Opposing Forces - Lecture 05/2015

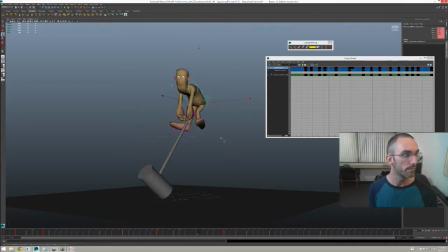50:15 What if we actually had, instead of it going straight down, what if we had this?
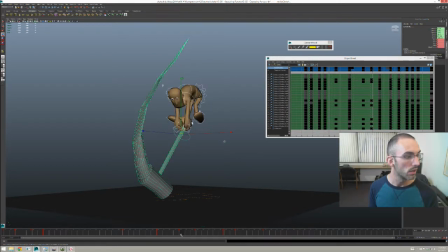50:22 We grab everything, we move it,
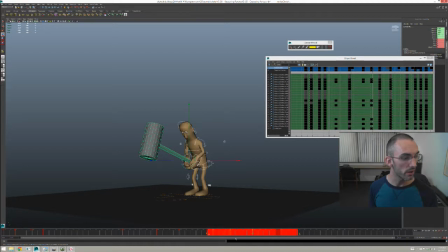50:28 give ourselves like, I don't know, like 4 extra frames. And right here,
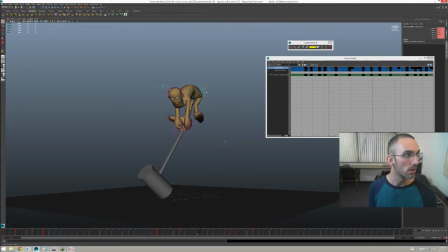we actually get him even higher off of this hit.
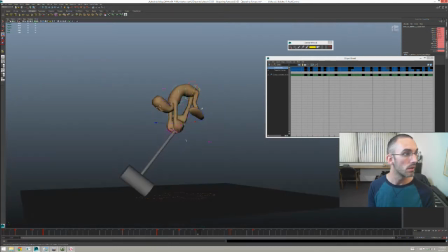And then instead of
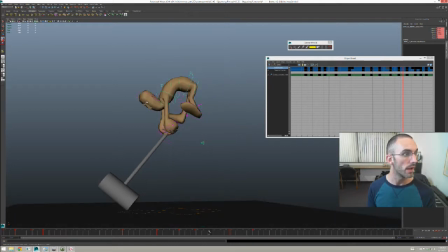51:10 uncurling him so fast, we actually have him, as he's falling, the legs keep on going. Like that. Okay?
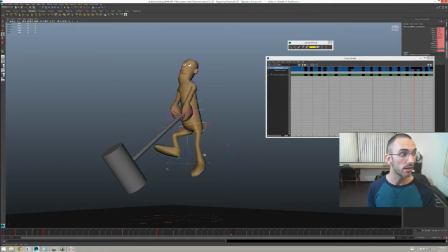51:29 Now this is probably now ending up too quick in terms of him being able to get back into pose. Probably, I would say. But the idea is to take it
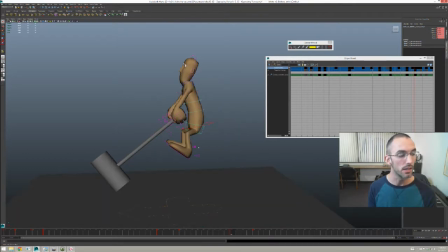51:45 just as far as you can so that there's interest in the pose.
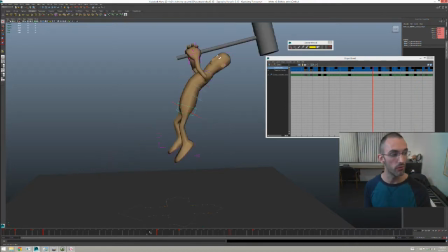51:51 The opposing force is still the main force is the one that you want to be sort of like observed, but you're using this motion in the opposite direction, this opposing force, to kind of even like show what's going on.
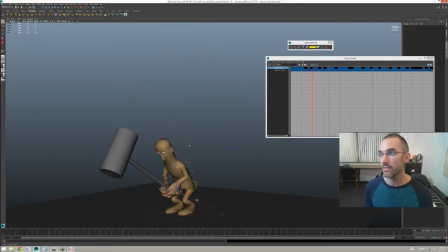52:08 All right, let's see if that's any stronger.
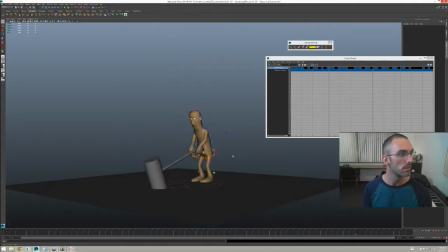Gosh, that anticipation is so strong on the hammer hit. I can't get over it.
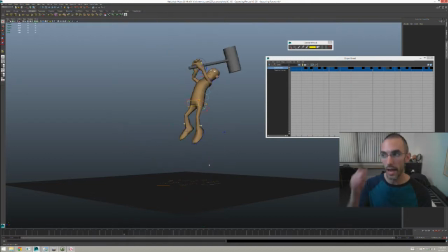52:31 It's so awesome. It's exactly what I had in my mind for the strength of that hammer hit. There's something still wrong with this motion, and I think honestly it's that I haven't gone far enough.
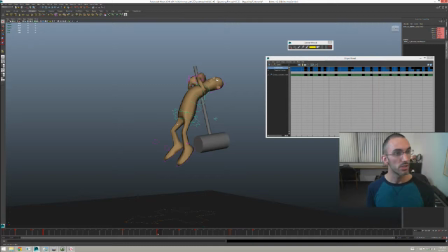52:49 Oh no, I know exactly what it is. All right, this is what's happening on the hit is when his butt is moving moving the most. And then we have a little bit of like after motion, but
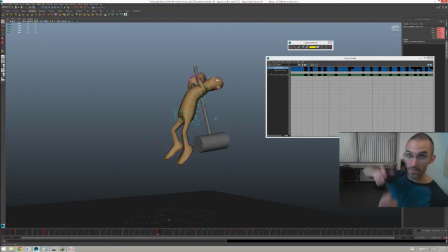53:11 because the net effect is so opposite on that frame, it's being lost. So I need to actually move that moment where his butt goes up to be in reaction to the hammer coming down.
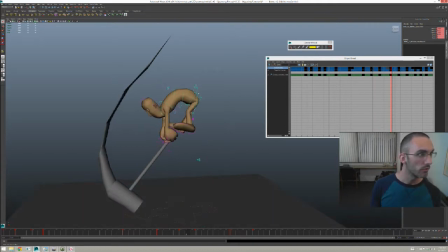53:32 So this is what I'm going to do.
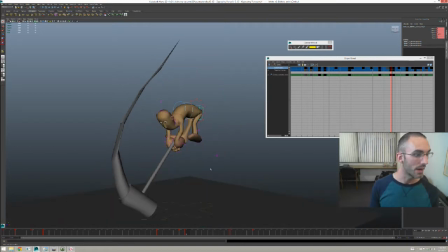53:47 I'm going to actually bring it down.
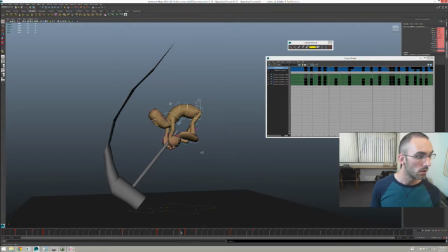And
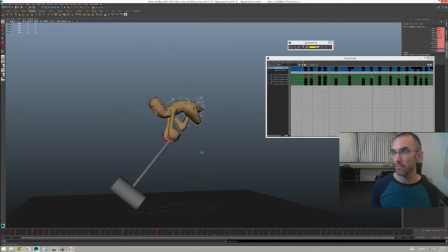54:01 then the sort of aftermath of that thrust downwards is going to shoot him up in the air. I'm betting that this is what was missing. Let's take a look. Here we go.
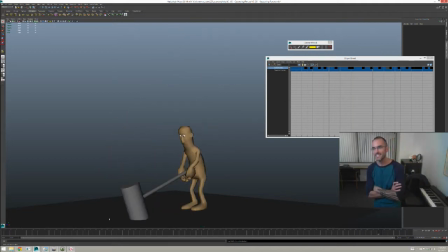54:20 Oh, that's it. That's it.